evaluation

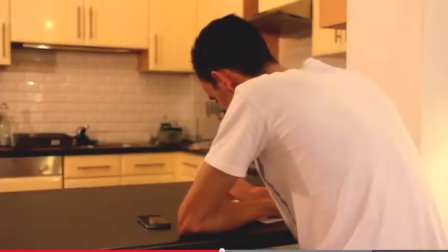8:09 So he goes over to sit down again and just starts drawing, and he's got the idea to make this character happy.
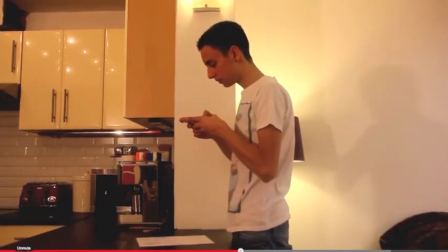8:16 And there's another sound effect here, if you can hear it. I'll go back.
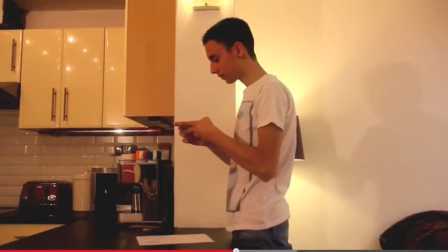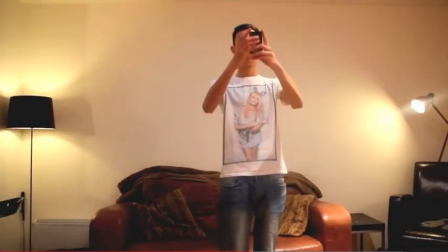8:29 And using the sound effect just gives it a more depth to it, really.
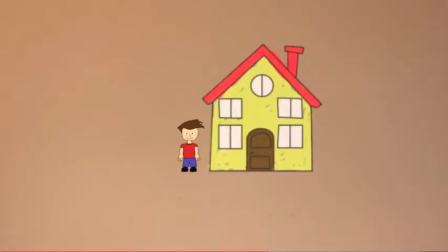8:35 And now you see, and he's got a house, and you see the boy's happy, and we made the house a bit transparent.
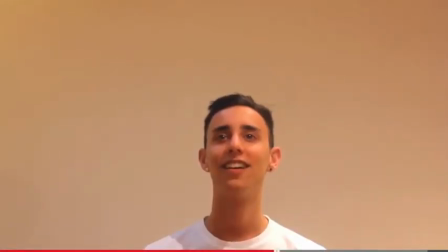8:40 And here is where we use a lot the same sound effect when he gets another good idea. So if you can hear this. The same way we made the light bulbs,
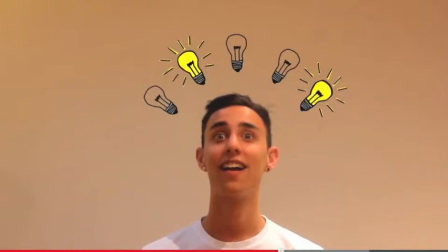8:56 do this, was what we did was we imported 5 off light bulbs and 5 on light bulbs. And what I did was I put each light bulb, the on light bulb, exactly in front of the off light
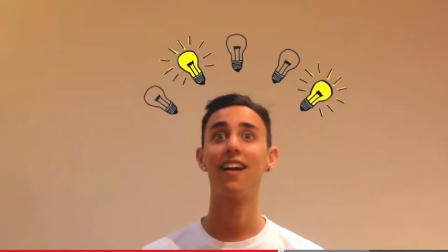9:10 bulb, and literally turned them on and off and on and off and on and off at a certain point to make it look like he's got loads of ideas. And we thought this looked really good, it worked really well, and the sound effects go in time to the flashing of the lights.
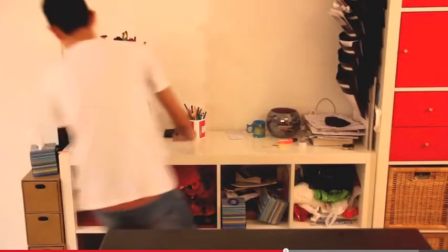9:26 So if we move on, you see him running to get some paper.
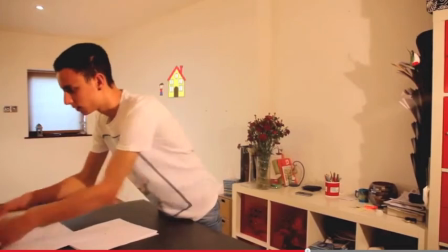9:32 Now the next bit was very, very tricky. As you can see, the character and the house is actually behind the Jake.
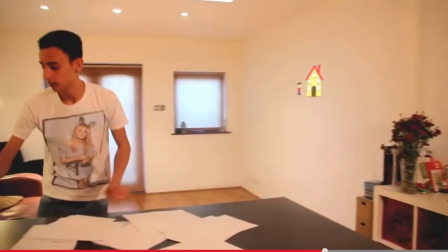9:41 And if we pause it for a sec, what I did, if we go back here,
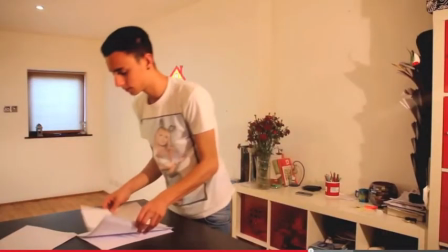9:45 was we used a tool in After Effects called a rotoscoped tool. And what it essentially does is it will quick select anything you tell it to quick select. So I quick selected Jake, and it made the shape of Jake.
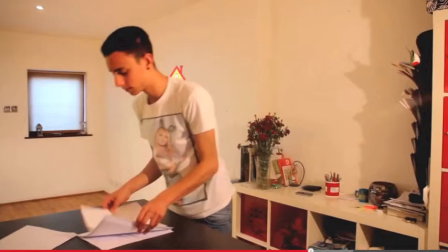10:05 But the annoying thing was he's wearing a white t-shirt on a white wall. The white wall's behind him, so it was quite. Sometimes it messed up a bit. So what I did was I manually just drew around Jake, and a few frames the computer will get it correctly, and then every time it messed up I would have to go around him again,
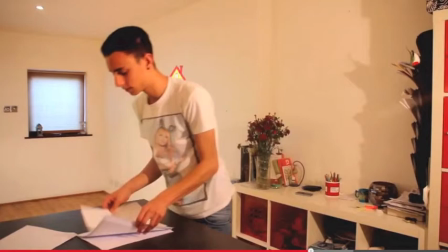10:23 and then the computer would do it correctly, and this took a long time. What it does after you've cropped him out of the thing, you put what you've cropped out on top of the original video, and it gives it the effect that the
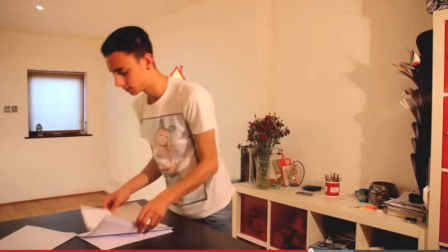10:39 house behind him and the character are actually there. And the good thing, the other technique we used to make it look like the character and the house were actually there was motion tracking. And what we did was we motion tracked the house and the character onto these markers on the wall.
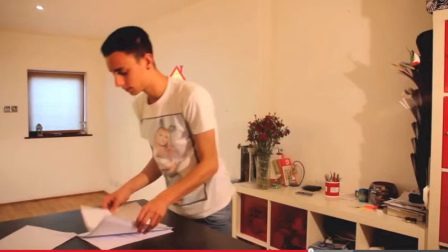10:58 But what I've done cleverly was I've gotten a square, and it had a four-sided gradient on it. So at each corner had a color picker on it. And what you did, you click the color picker, and what you do is you make the
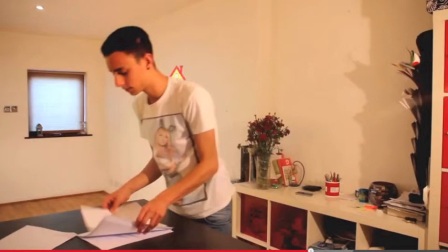11:15 square just the size of the marker on the wall. And what I did was I placed it in front of the four markers on the wall, and just outside the square you color pick the wall, and in each corner, and the gradient just makes it look like it's the wall, and it blends in quite well.
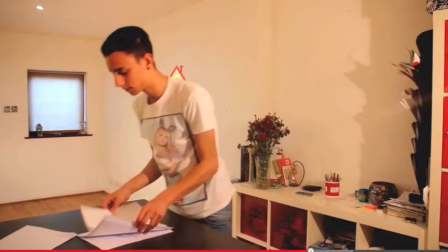11:35 You can hardly notice that there was markers there, because there was a marker up here, I think there was a marker down here, and there was one behind him there, and there's one there, and this worked very well.
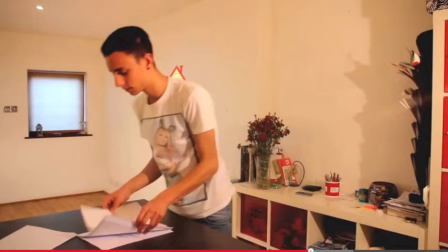11:49 And we had to motion track those onto the markers to make it look like there were none there, which took a while. This little clip took the longest to do.
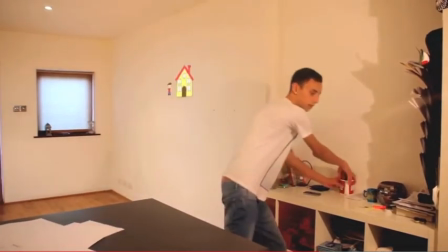11:59 So if we move on, you can see it's behind him, and when it starts moving, motion track that on there.
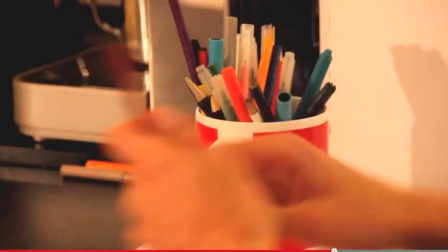12:07 I had to do that manually.
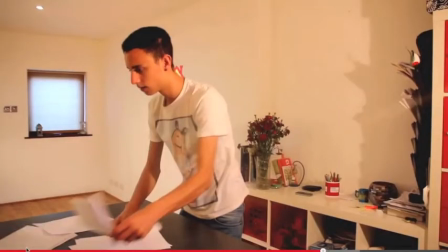12:10 Each frame I had to move the house, because the automatic motion tracker wasn't really doing it the effect I wanted to do, so I had to move it manually, which took a long time. So everything you did, I had to move it like that, which I think I did a pretty good job.
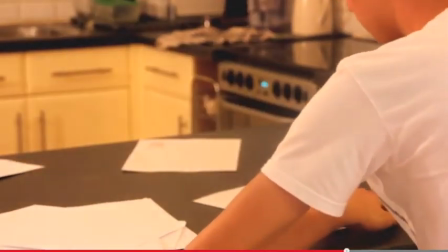12:26 Now we got another series of these little cut jump scenes where he starts drawing something and it cuts to the next thing he draws.
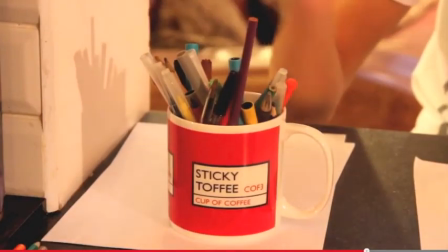12:34 But the good thing we want to do, you don't know what he's going to draw. You don't know the big idea he has.
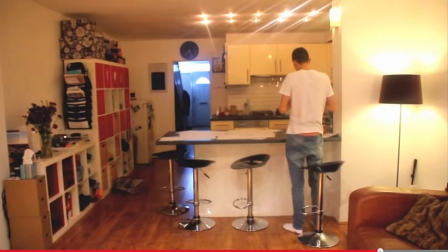12:39 Now we've got another jump scene where you hear lots of sound effects, and the video starts jumping, and we thought this was a good effect just to speed things up, and generally just give the effect that he's drawn lots and lots of things.
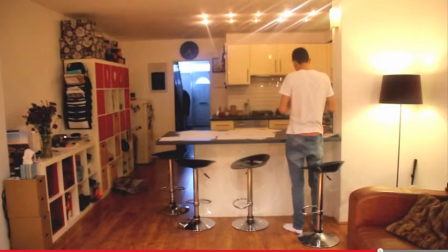12:56 So if you can hear this, you can hear the sound effects going, and you can see the jumping of the video. So.
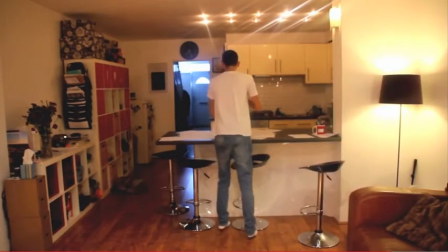Now that was very easy. All I had to do was film him a long time, just going back and forth, taking a picture of what he drew, and just essentially cutting out the bit when he was walking to and from, taking a picture, and then taking a picture on the wall, which was very easy.
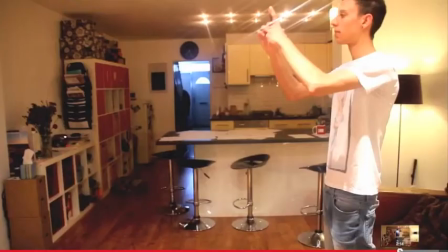13:29 And now you see, as we made the own music, we've done it in time to when he's finished and he takes the breath of relief. The music stops, and then you can see what he's created at the end. So if I just play this all for you.
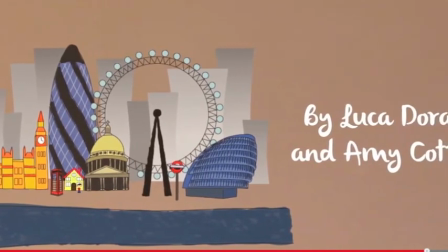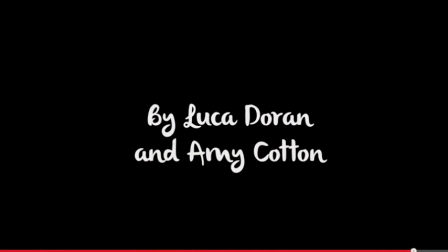13:57 Now the thing I like about the ending is that you can see the character in the middle.
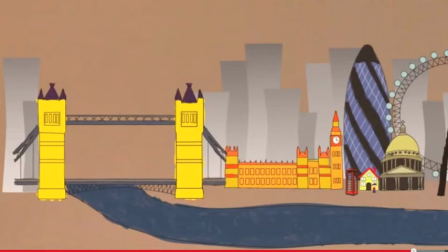14:04 He's now in the city, he's now happy, he's happier. That was the idea again. Like he didn't want to be on a blank wall, like no one wants to be in somewhere where it's just blank, there's nothing to do. So we built him a city, and as you can see, it's the city of London, which is where
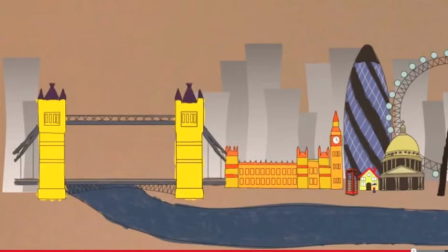14:22 we got the inspiration from, and we had to draw everything you see there. And the buildings in the background are just to fill up space to make it look like a city, but the main landmarks you see there, you got the London Bridge, or the Tower Bridge,
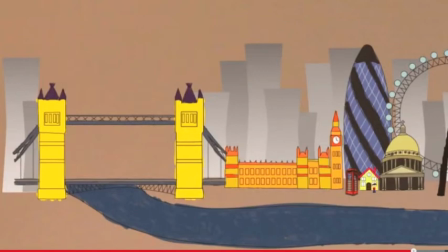14:39 Tower Bridge, I think that is, or London Bridge, I'm not sure. And then you got the Parliament and Big Ben, and then you got a phone box, and then also you have the Gherkin, St Paul's Cathedral, City Hall.
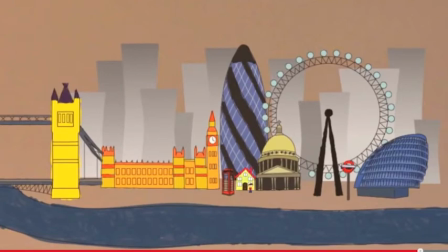14:51 You have a bus stop or a tube stop, wherever that is, and you have the London Eye. And these are all very good iconic London landmarks that are very noticeable, very recognisable to people that haven't
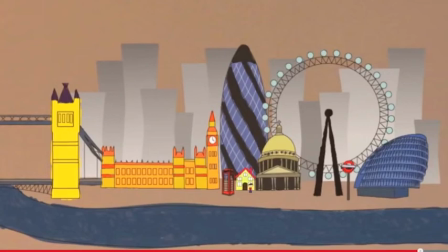15:06 been to London, but they know what London has inside it. So, for example, I know what's in New York. You got the Chrysler Building, you got the Empire State, you got the Statue of Liberty. This is basically London's
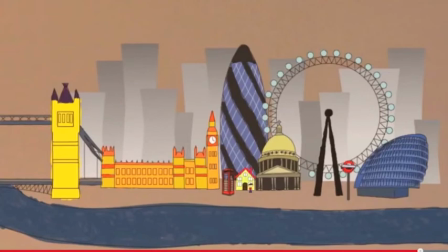15:23 recognisable features, and we thought it would be a good idea to incorporate those into the video so people would understand that London is the city that this little cartoon character wanted.
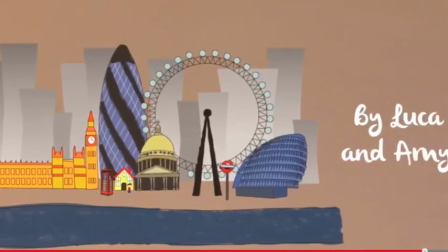15:32 And as you play down, we get the credits just by me, Luke Doring, and my partner Amy Cotton.
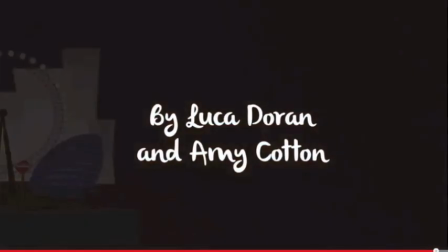15:38 And this took us around about 5 weeks to complete and prepare from start to finish of filming and then editing. Which I would say that's not a huge amount of time, but we've only just finished rendering the final with music,
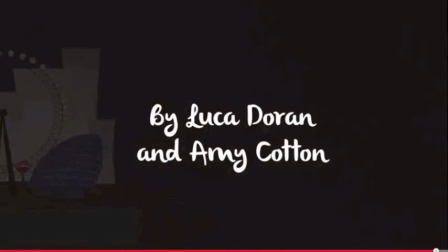15:55 which we did that around about a week ago, and we're happy with the outcome, and it's everything we wanted it to be. And I'm very pleased with what we have here. So yeah, that's mine and Amy's short film, and we hope you enjoyed it.